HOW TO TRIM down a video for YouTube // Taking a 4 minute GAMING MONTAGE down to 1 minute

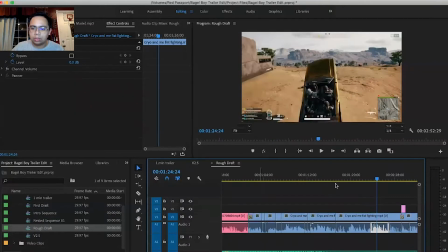8:17 Alright, so that always too slow for me, so I'm actually going to go to the graph and see if I can put that.
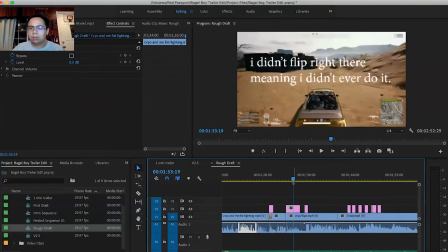8:23 It says O.
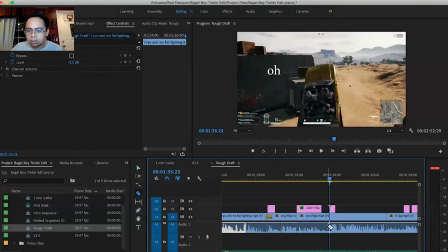8:28 Here it says O.
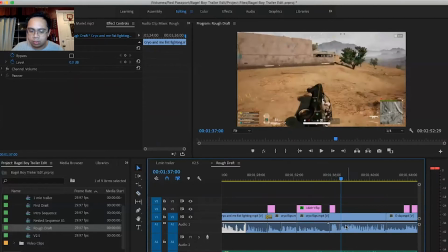8:34 Maybe the last as well. So I'm going to get the laughs, because you know, the laughs are what makes it genuine, right?
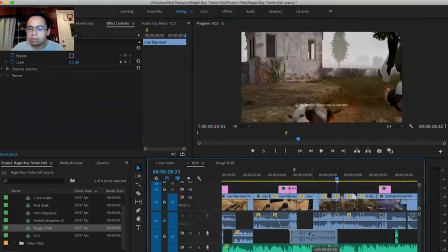8:45 So you don't want to delete all that stuff here and then just have the audio, the sound.
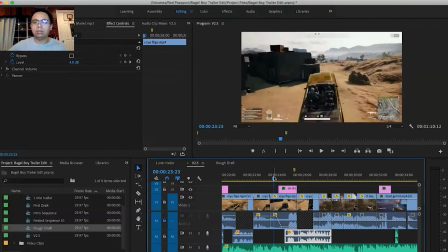8:51 The last one makes it genuine.
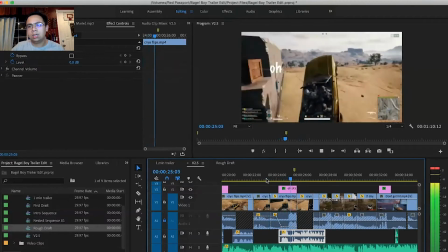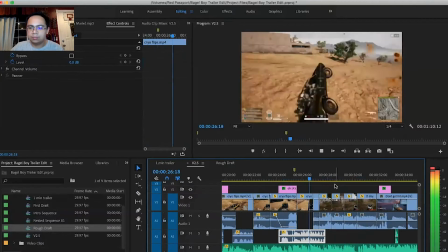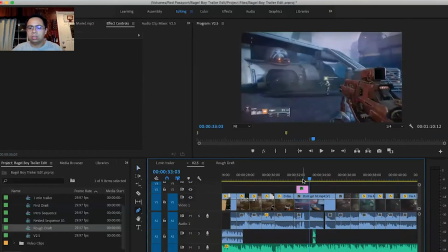9:03 Alright, so since this person died, I'm gonna use the pen tool and then make this dark. Oh, not the pen tool. I'm gonna put a black and white effect here. So black and white effect here, and the character gets hit.
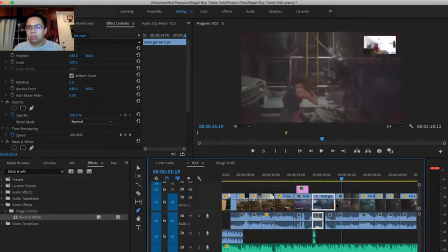9:25 And then I'm gonna fade that to black.
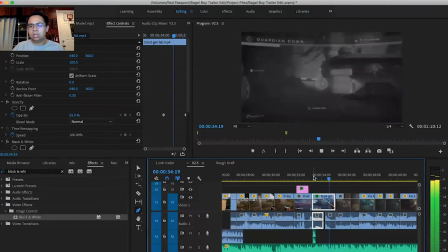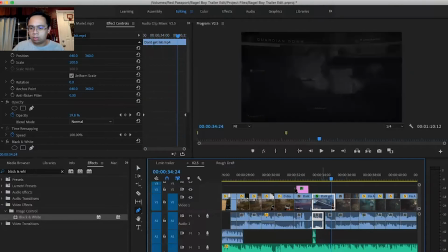9:34 Oh.
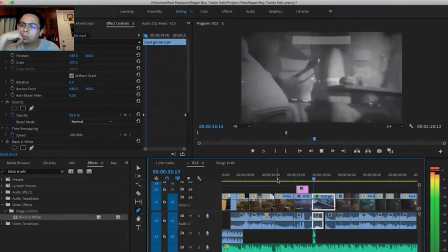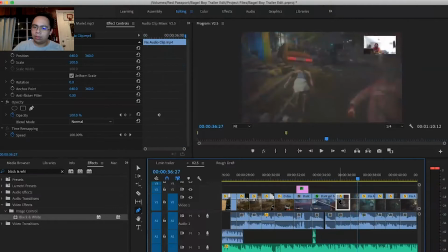9:41 We're going to fade the next clip into black.
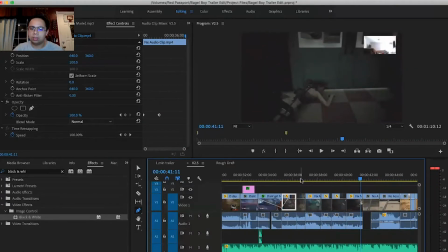9:48 Alright, so here you know that he said something, so I kind of cut it out when I was cutting the clip. So
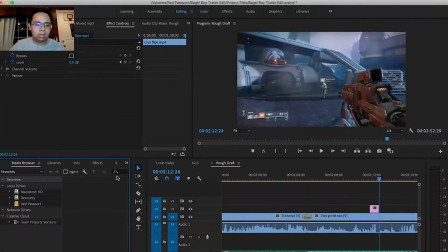10:01 I'm gonna find that sound over here. Well, I can't find it, so I'm gonna actually go to the actual clip here.
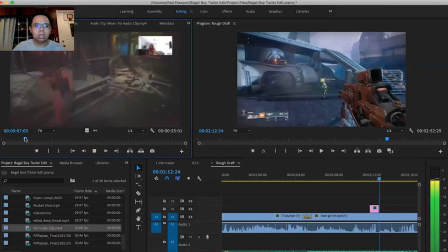10:09 I think it's Resident Evil.
You're there.
Or it says, you're there, you're there.
You're there. You are there.
And I want to use that audio on top of that.
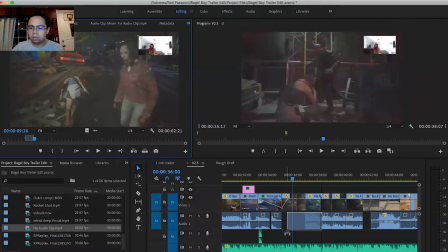10:27 Yeah, on top of this. But it kind of really shows like how scared he is in the
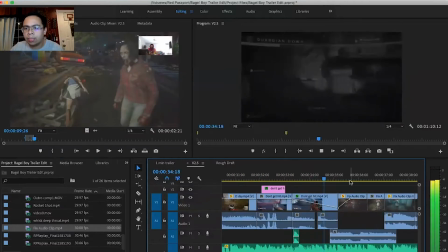10:37 game. And then, so there's this like effect when you're editing, where you put the audio in first before the clip actually happens.
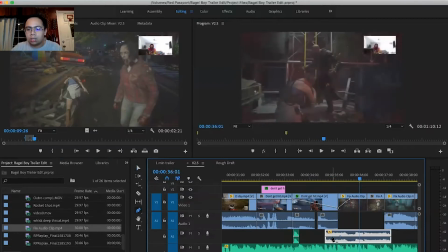10:46 I think it's J cutting or L cutting. So that kind of helps with smoothing the transitions in the clip.
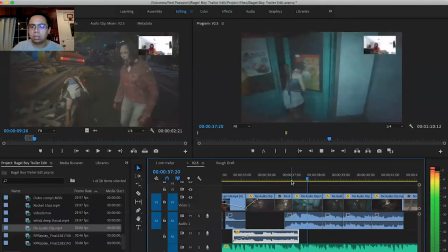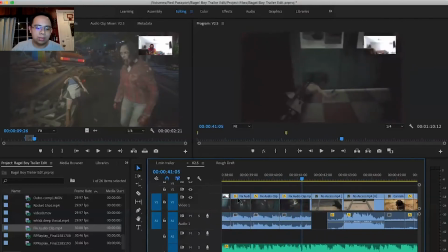11:02 Alright, so I'm gonna find a clip where he's like kind of whimpering because he died.
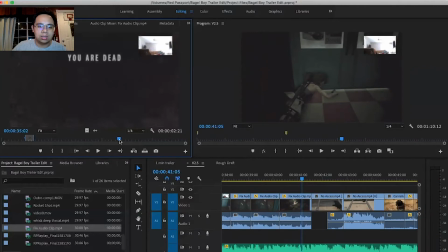Alright, I'm trying to grab the audio. So it's just gonna grab the audio, and this is going to kind of overwrite that.
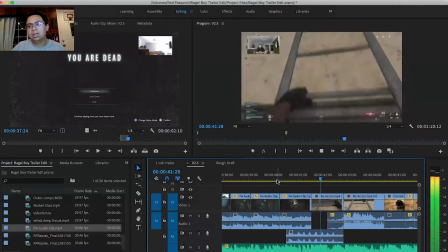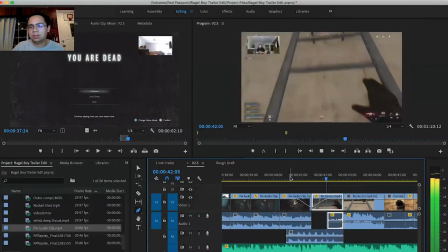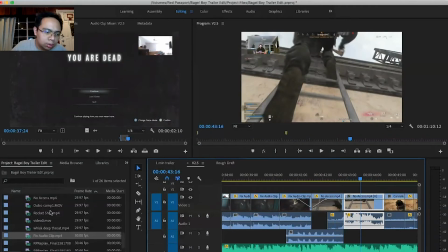11:33 And then I'm gonna add gunshots because there are gunshots in this clip here.
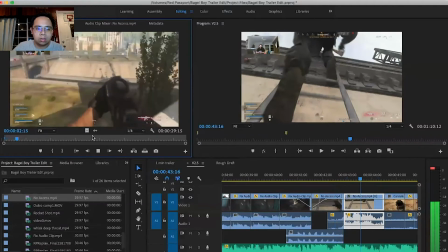11:43 Okay. I'm gonna put that on top of here. Yeah,
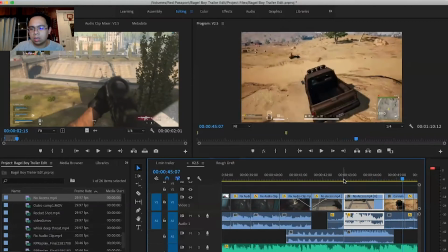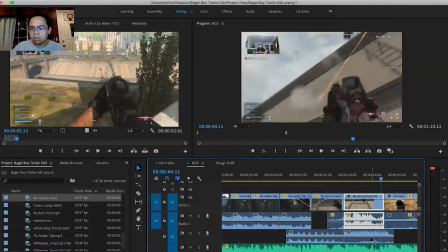11:54 not too loud.
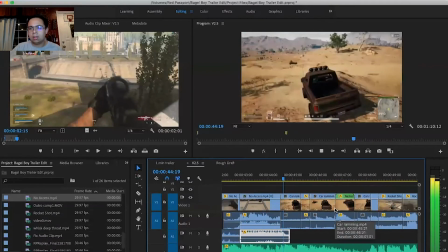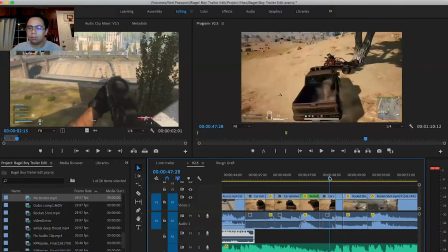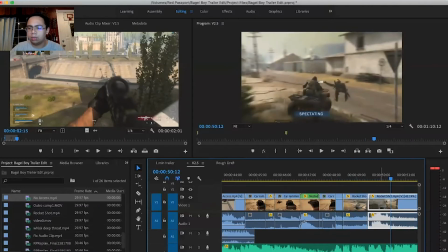12:10 I think that slow-mo sound really amplifies the hit, so I'm gonna keep that there.